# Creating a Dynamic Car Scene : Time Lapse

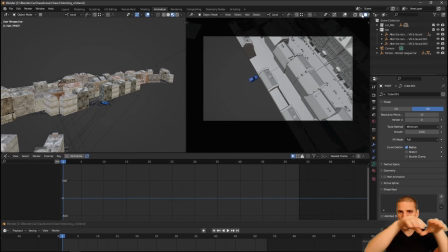520s
It was that beginning, it was that middle, how we go down that section, and then I know I want a shot coming through the alleyway.
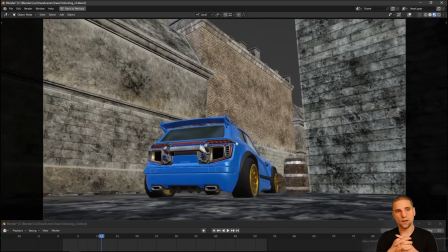528s
So here we go. Here's my first framing, and I know I want a low shot,
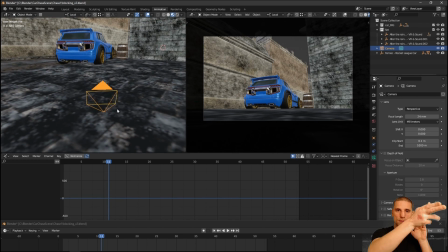533s
and I thought it would be cool as the car enters frame and drifts past us, that the camera also moves in that direction.
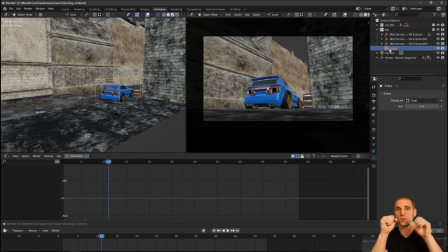540s
And what I'm doing here is I just have my camera, and I created an empty, and then I constrain that camera to that empty. The empty serves as a pivot, and it's generally around the car.
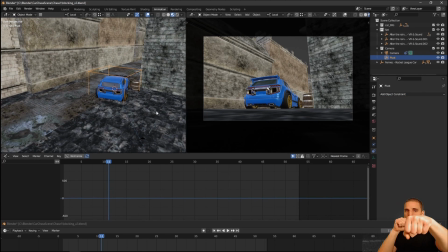552s
And all I'm going to do is take that pivot and rotate, orbit essentially. I really like those moves.
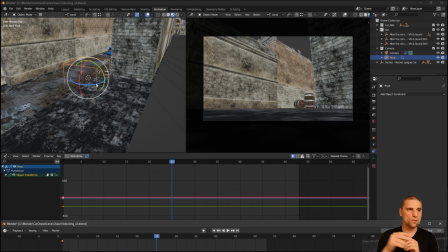558s
I'm a big fan of two kinds of moves. It's orbits and straight lines.
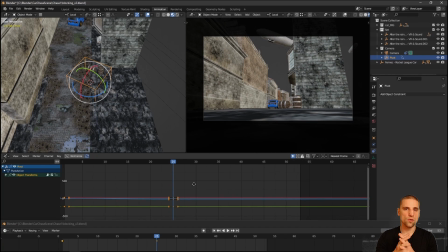564s
And so I do a combination of those two a lot of the times.
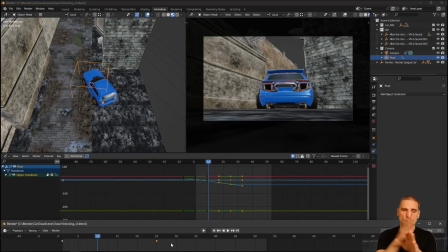570s
Cool. So all I'm doing now is, now that I've described my action of the car, I can film it a little more accurately. And so I'm working that back and forth.
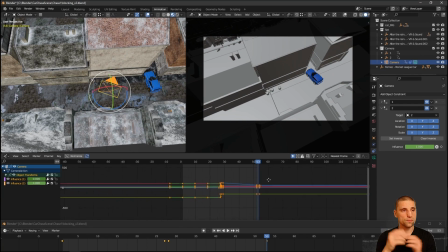583s
Here I'm starting to think about my second shot. And so I'm really just playing.
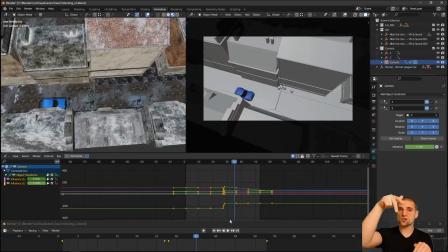589s
Here I had the first shot was a low shot, second shot, high shot. That contrast is nice.
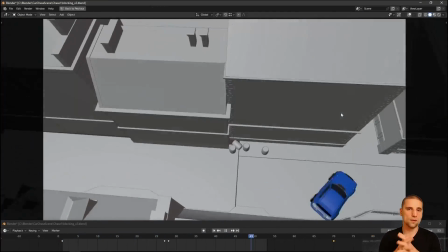594s
And then I'm just following along, following that action.
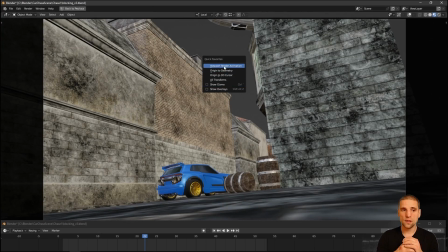599s
One important thing as well to think about is the line of action. here in this first shot when the car leaves it's
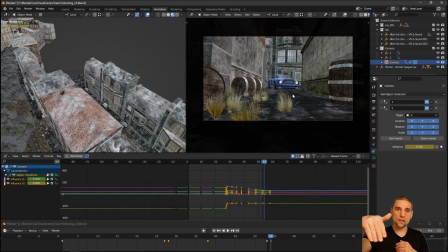607s
pointing screen right when I pick it up in the second shot it's still pointing screen right that's important just to help the viewer there's going to be a lot of action a lot of movement and we want to do we want that intensity but we also want the clarity as well cool
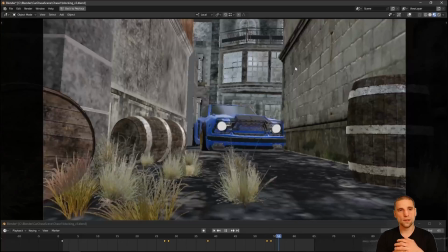623s
so now I'm thinking about my third shot here and one of the things that when
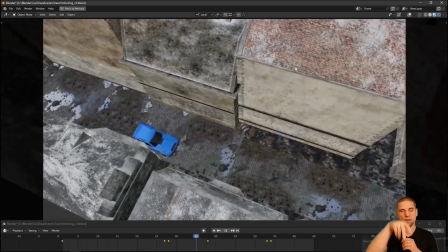628s
I was doing it you can see that in that top down shot that's my second shot
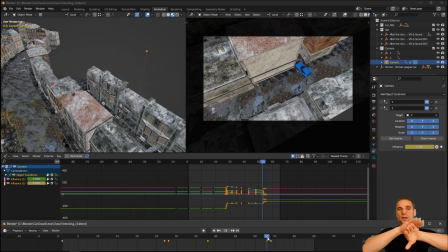633s
here you can see it was as we're finishing we're on the left side of the car so we'll in in that third shot I also want to barely be
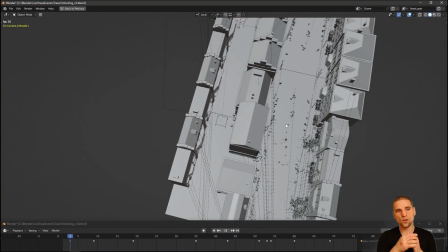642s
on the left side just a little bit you can see how the car pops there already I'm starting to distinguish between my shot one
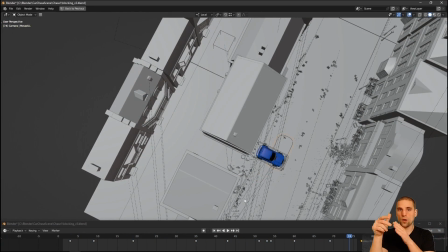650s
two and three and I don't mind that this popping because when I pop in this case all I'm doing is over one frame going from shot one to shot two,
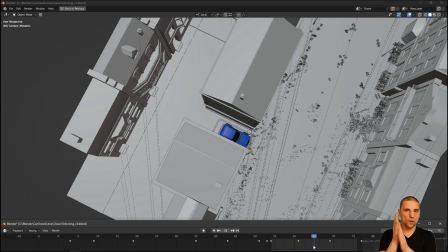660s
shot two to shot three. It's always over one frame for me. I don't work with multiple cameras. I like working with one camera and over one frame I cut to the next shot
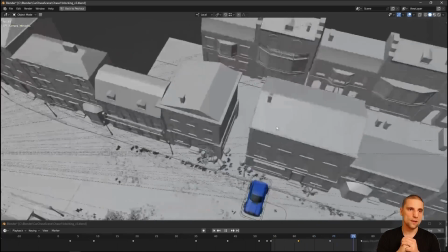670s
and over that one frame I'll also just adjust elements of my animation or posing.
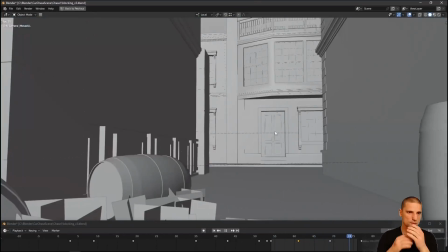677s
Here I'm starting to think about my third shot.
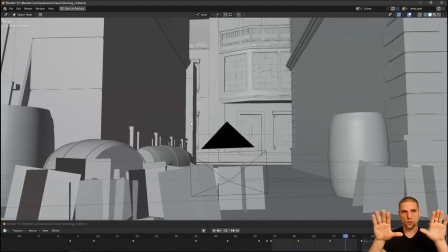679s
I know the car is coming through the alley and just thinking okay this is a cool framing, nice and symmetrical and maybe I'll just do a pullback as well.
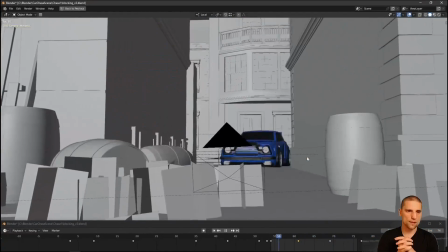688s
so just playing with that idea as it's just playing
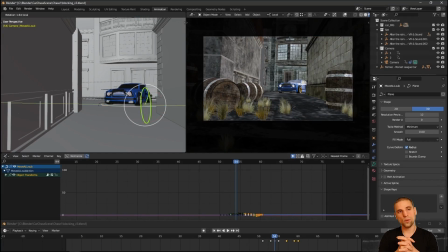693s
I really like the alleyway too when I saw the crates there I thought that was cool
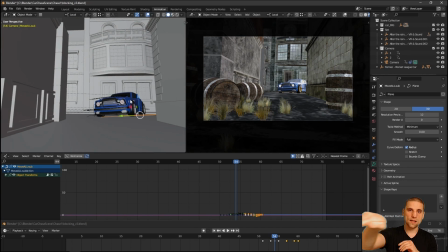697s
here I'm starting to add more detail as the car takes that turn drifts into that turn it goes up on a little bit of a sidewalk so just adding that detail now as I'm layering some of
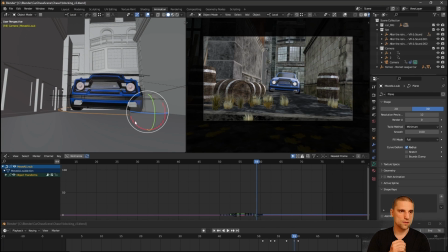709s
that detail
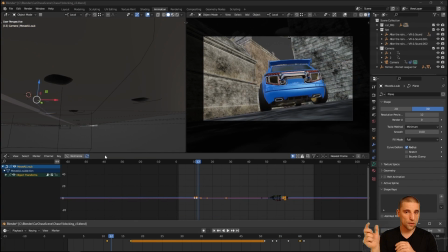715s
just playing with the keys I use the timeline a lot and the graph editor probably about 50 50
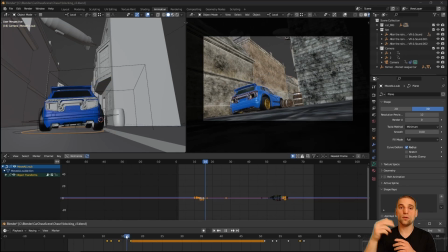724s
and then here you can see adding a little more more detail in the first shot as we're drifting in coming off
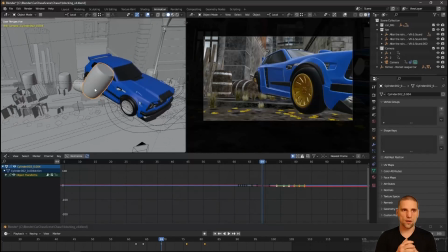729s
the the sidewalk onto the road just dips down a little bit here adding
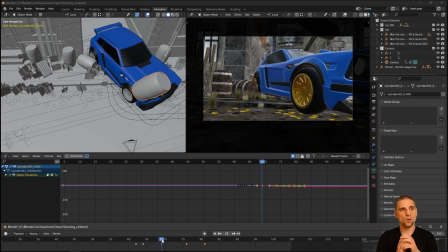735s
more detail now we're crashing through those barrels and really what I did there is all that geometry all those six, seven barrels were all one.
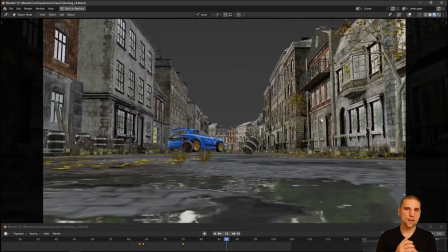744s
You can tab into edit mode, select the geo you want, hit P to separate, and now I can animate an individual barrel.
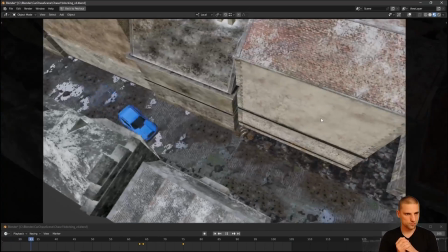752s
And I just animate the geo. Cool. So it's starting to come together.
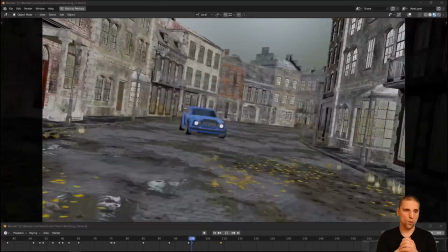757s
I think this was around the time when I called it a day or a night for the first day.